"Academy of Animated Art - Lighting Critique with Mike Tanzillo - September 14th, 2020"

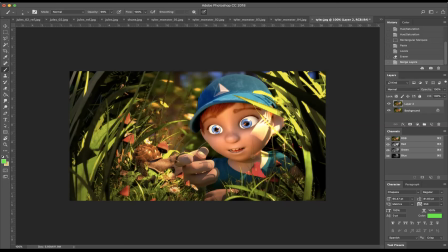(11:10)
The other thing that you'll want to do is simplify the area around the snail because the snail is getting a little bit lost. And I would do that by creating like a light blocker to block, to create a shadow behind the snail.
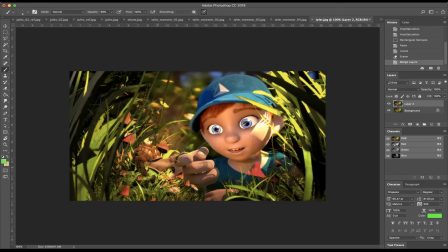(11:27)
Like so all this stuff kind of goes in the shadow and then the light hitting the snail will kind of pop off because this is a really difficult read, right? It's getting this shape to read over like these complex grass shapes in the background there. But I think that'll be a good test. And I think that'll be a good next step for you.
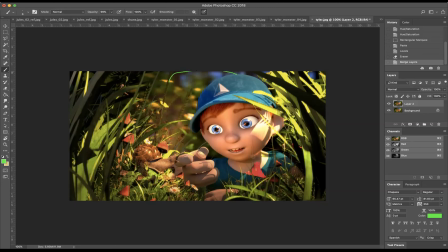(11:46)
Because overall, this is looking a lot better. I think you can go brighter on the sky, too. Definitely make that brighter back there.
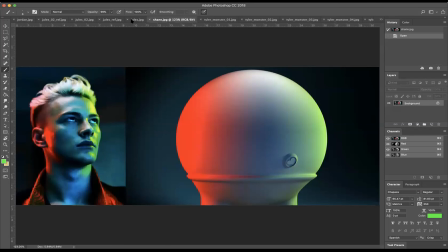(11:52)
Okay. So moving on, we have Shane. Yeah. So nice update. Definitely getting that top-down light there. The blue and the green are, or blue and green, red and the green are looking much, much better.
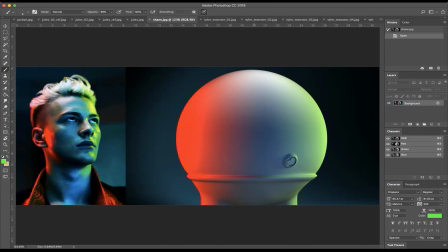(12:06)
I think maybe we can go, if you, if you don't have to do this, but I would maybe try and push the saturation on the blue a little more cyan, maybe a little bit, and pushing the intensity just a little bit brighter, because I can see like some of the values in here, and here are just a little bit brighter than that, but the problem is if we push that,
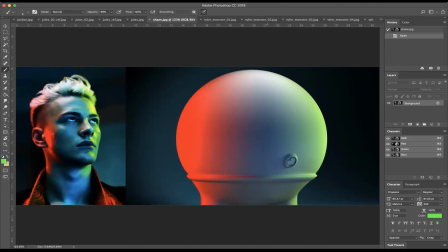(12:25)
then it gets too flat, because this is working out really well, because like of all the contours in the face, it allows some of the areas to go darker, so you know what, maybe don't push that right now, but just something to keep in mind for next time. So really great job with this one, and I think you're going to move on from here.
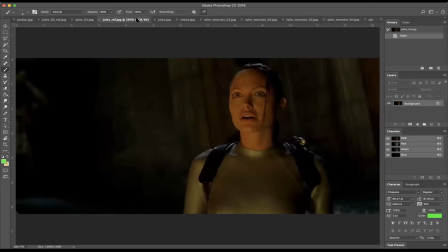(12:40)
Jules, we got the reference here from Tomb Raider? I think that's what we got. And your update here. Okay, so those are a
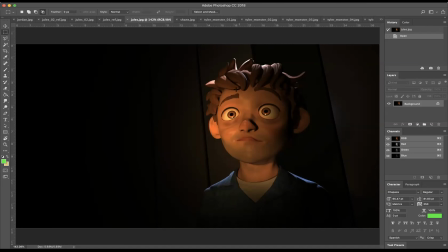(12:57)
few level on him can come down a little bit his skin is feeling a little bit
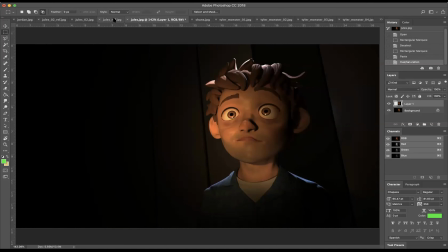(13:10)
too saturated uh if you look at this reference there's actually a little more green um in the scene overall so maybe a little more green in the surroundings to get the to get what uh warm tones
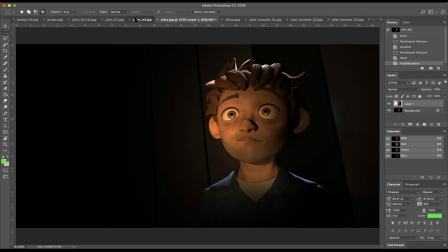(13:24)
exist on him that to pop a little bit i think we can soften the light that's that's shining him overall like i can definitely, I mean, it's fine that we have this kind of spot thing, but it's the shadow quality, like right in,
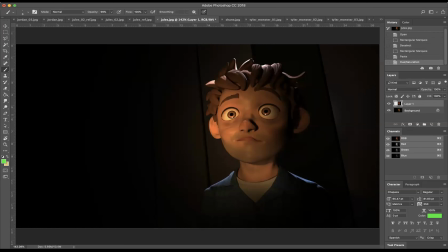(13:40)
you know, I can see like on the nose here and some of the areas, the shadows are just very, very crisp. So maybe increasing the radius of the light to soften those shadows. The only other thing would be the getting a little bit more hints at what's going on in the background over here.
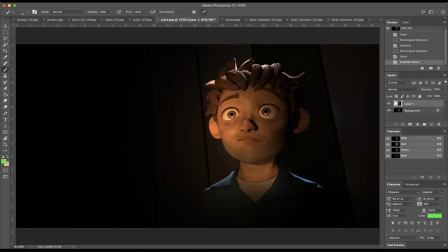(13:56)
Like this feels a little bit spotlighty, a little bit super focused in on him, and it would be great I mean like obviously that's what we want but it would be great to get a little bit of of light hitting some of the objects in the surroundings because I think that'll help communicate
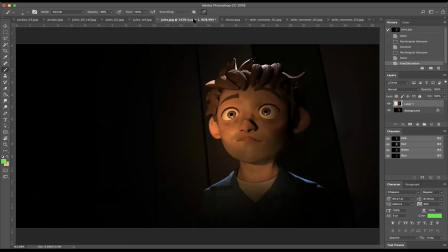(14:12)
the space a little bit better but yeah it's looking good nice and simple pretty straightforward the the I-dings I would just swing them up top but not a super big deal and then
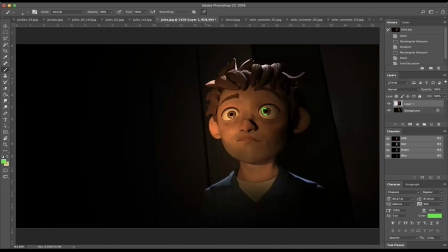(14:28)
in terms of the I think the rim light on the top can come down just a little bit value, just like a little bit less. And then if it could also kind of creep over and maybe hit the ear a little bit, that would be dope too.
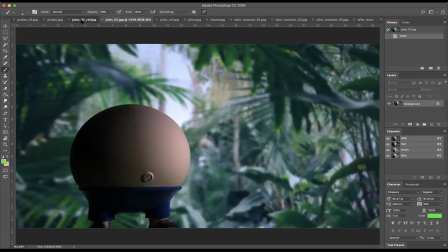(14:41)
Okay, so let's take a look at your other submission here. Much, much better on the colors.
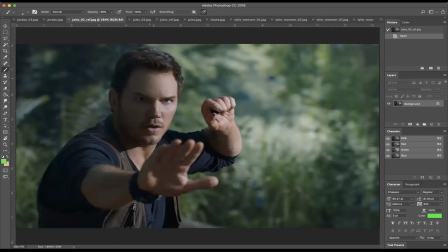(14:46)
I think the fill area is a little bit dark. You can see here it's a, it can come up just a little bit.
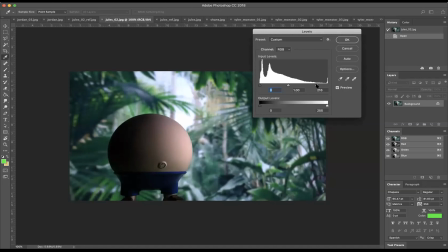(14:54)
And actually the key side can come up a little bit too, so we can just take that all
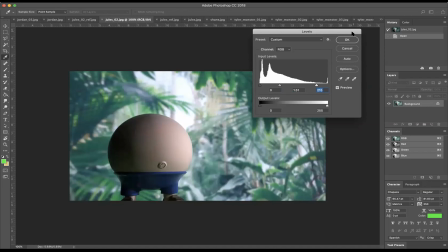(15:02)
of it up just a little from where we were but I think the colors are
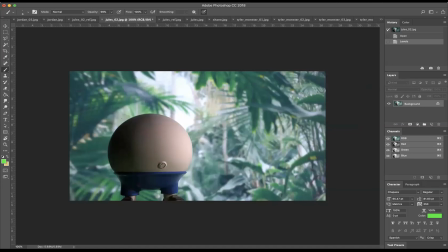(15:07)
much more spot-on than the last iteration so I would just increase the fill value
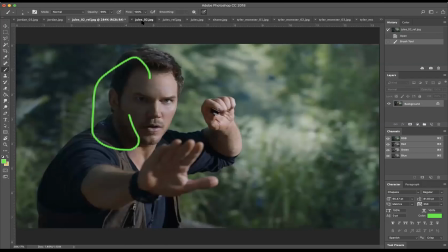(15:12)
increase the key just a touch and I think I think they then you'll be in a really good spot and wait there's
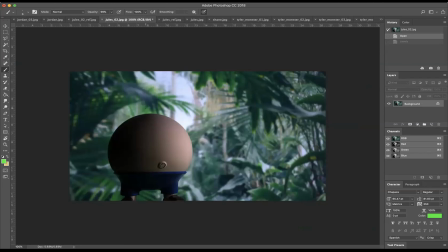(15:22)
a little flicker of stuff on the back of them here so maybe just if you need to just like a little subtle rim as well.
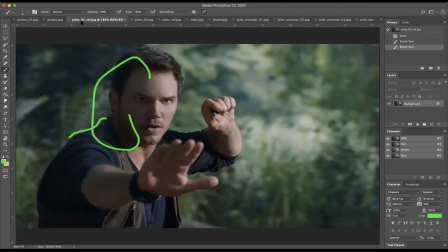(15:29)
Oh, and the pants, I would just take down the saturation on those.
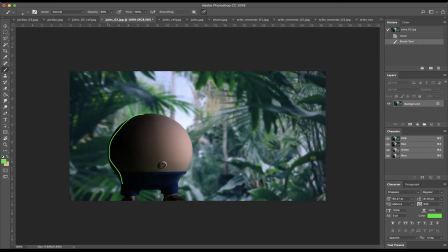(15:33)
They're a little super saturated there, but again, not a big deal. But yeah, good progress on this.
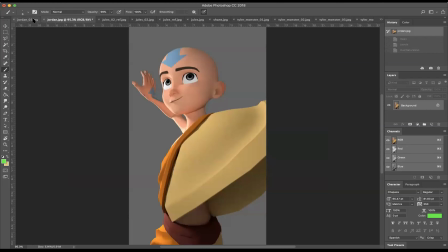(15:40)
That's really, really looking good. So Jordan, okay, it's a witch. Let's go and check over.
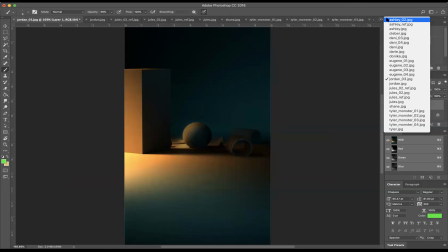(15:46)
Okay, not seeing any comments here. So like I said, throw them in there if you got them. All right, so Eugene is up next.
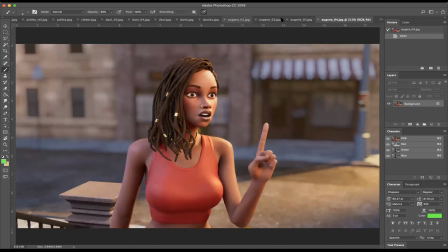(15:55)
Eugene is working with his animator on this shot and it's looking really great. I think I love the depth of field they're using. I think the scale is working really well. Good shaping. I love the construction of the light, the way that the light's
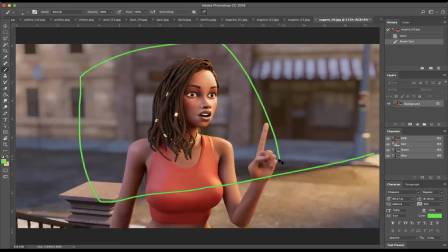(16:12)
scraping across here and creating this darkness back behind her that really helps frame her up and I think that's working out really, really well. I feel like the city is feeling very matte. I'm not feeling any sort of moisture or specularity on anything.
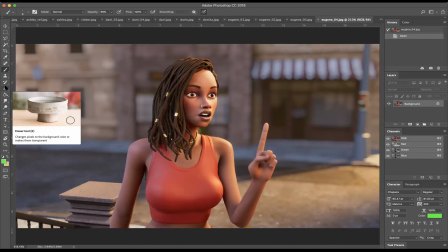(16:29)
It would be great to pick that up a little bit more in the brick and some of the surroundings, just because it's nice that it's dark back there and allowing her to pop, but it is kind of flattening out back there. In terms of her,
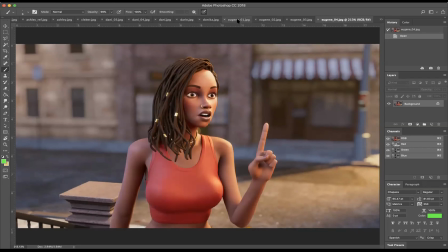(16:45)
you're doing a really nice job of focusing the tension on her face,
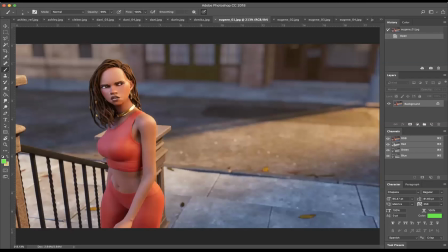(16:49)
and you can see here that her arms and torso and everything aren't quite as bright as her face, and I think that's working out really well. I'm just wondering if the specularity couldn't be a little bit tighter. It feels a little bit broad, and I would like to just kind of tighten it up,
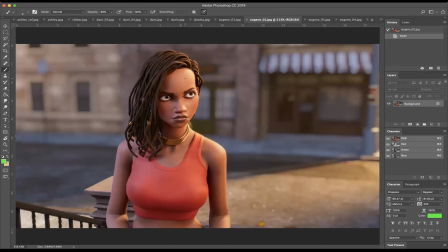(17:05)
and especially a lot of light hitting there, and I would, it's just, I want to feel, you know, like there's, I guess it's because the skin is very smooth.
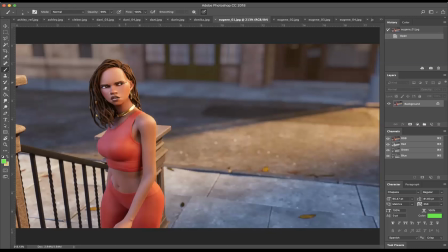(17:20)
It's more about, you know it is it's more about the bump than it is you know the actual specular value so i think i think the skin just
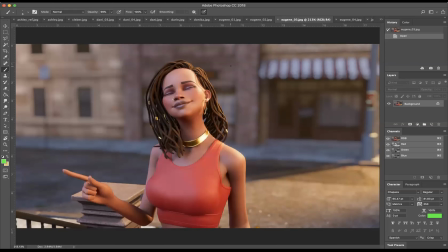(17:28)
needs some a little bit a touch of bump for like pores just to break up that specularity because it's it's feeling a little bit broad
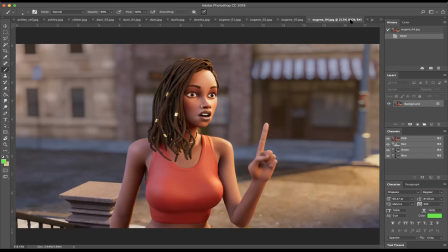(17:36)
um and not like it's it's a skin it's it's feeling slightly differently than that but honestly other than that i think it's looking good i think possibly you might be able to take this fill down your value down just a touch and oh and then the other thing would be
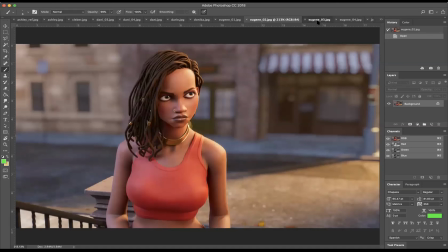(17:51)
When she's pointing with her finger, that seems like an important pose.
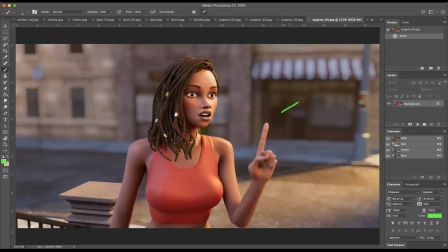(17:56)
You could sneak in like a spotlight back here behind it, just to kind of like, when she hits that pose, just to hit a little bit of a rim on it. I guess I did that rim on the wrong side, rim on this side, just to make that hand pop just a touch more. um and because of the positioning of things you
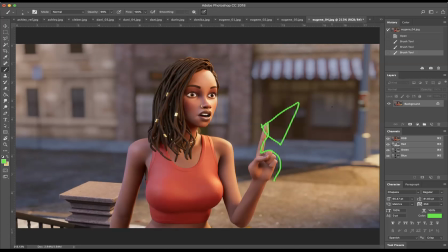(18:15)
can actually just like scream it past the rest of the scene by making a small spotlight that just fires in that region and and you won't be able to pick it up anywhere else so um but yeah really good stuff
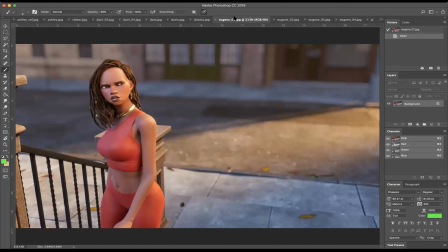(18:26)
i would even um you could also possibly
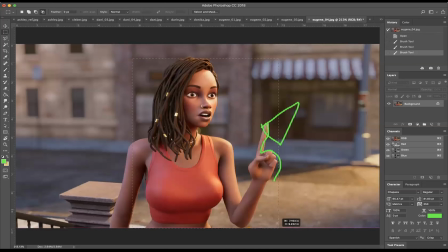(18:30)
punch up her warm tones a little bit more like
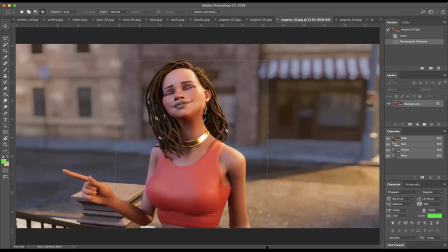(18:34)
in this um wondering if we can't just push her up a little bit warmer. Get her pop off that background.
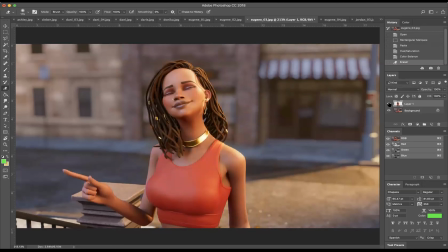(18:57)
I think yeah, I think just shifting it, just a little more red, a little more yellow will help out a lot too.
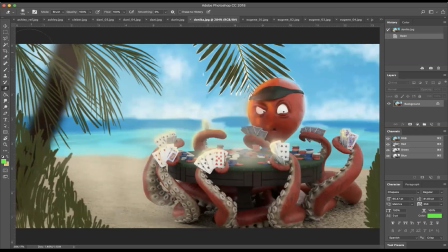(19:02)
Donica, very cool stuff. You worked on the axolotl for a long time, so I feel like you're ready for this challenge.
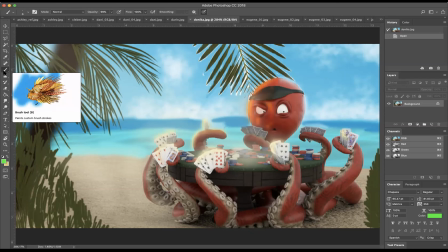(19:08)
I feel like you were born for this. Very cool stuff.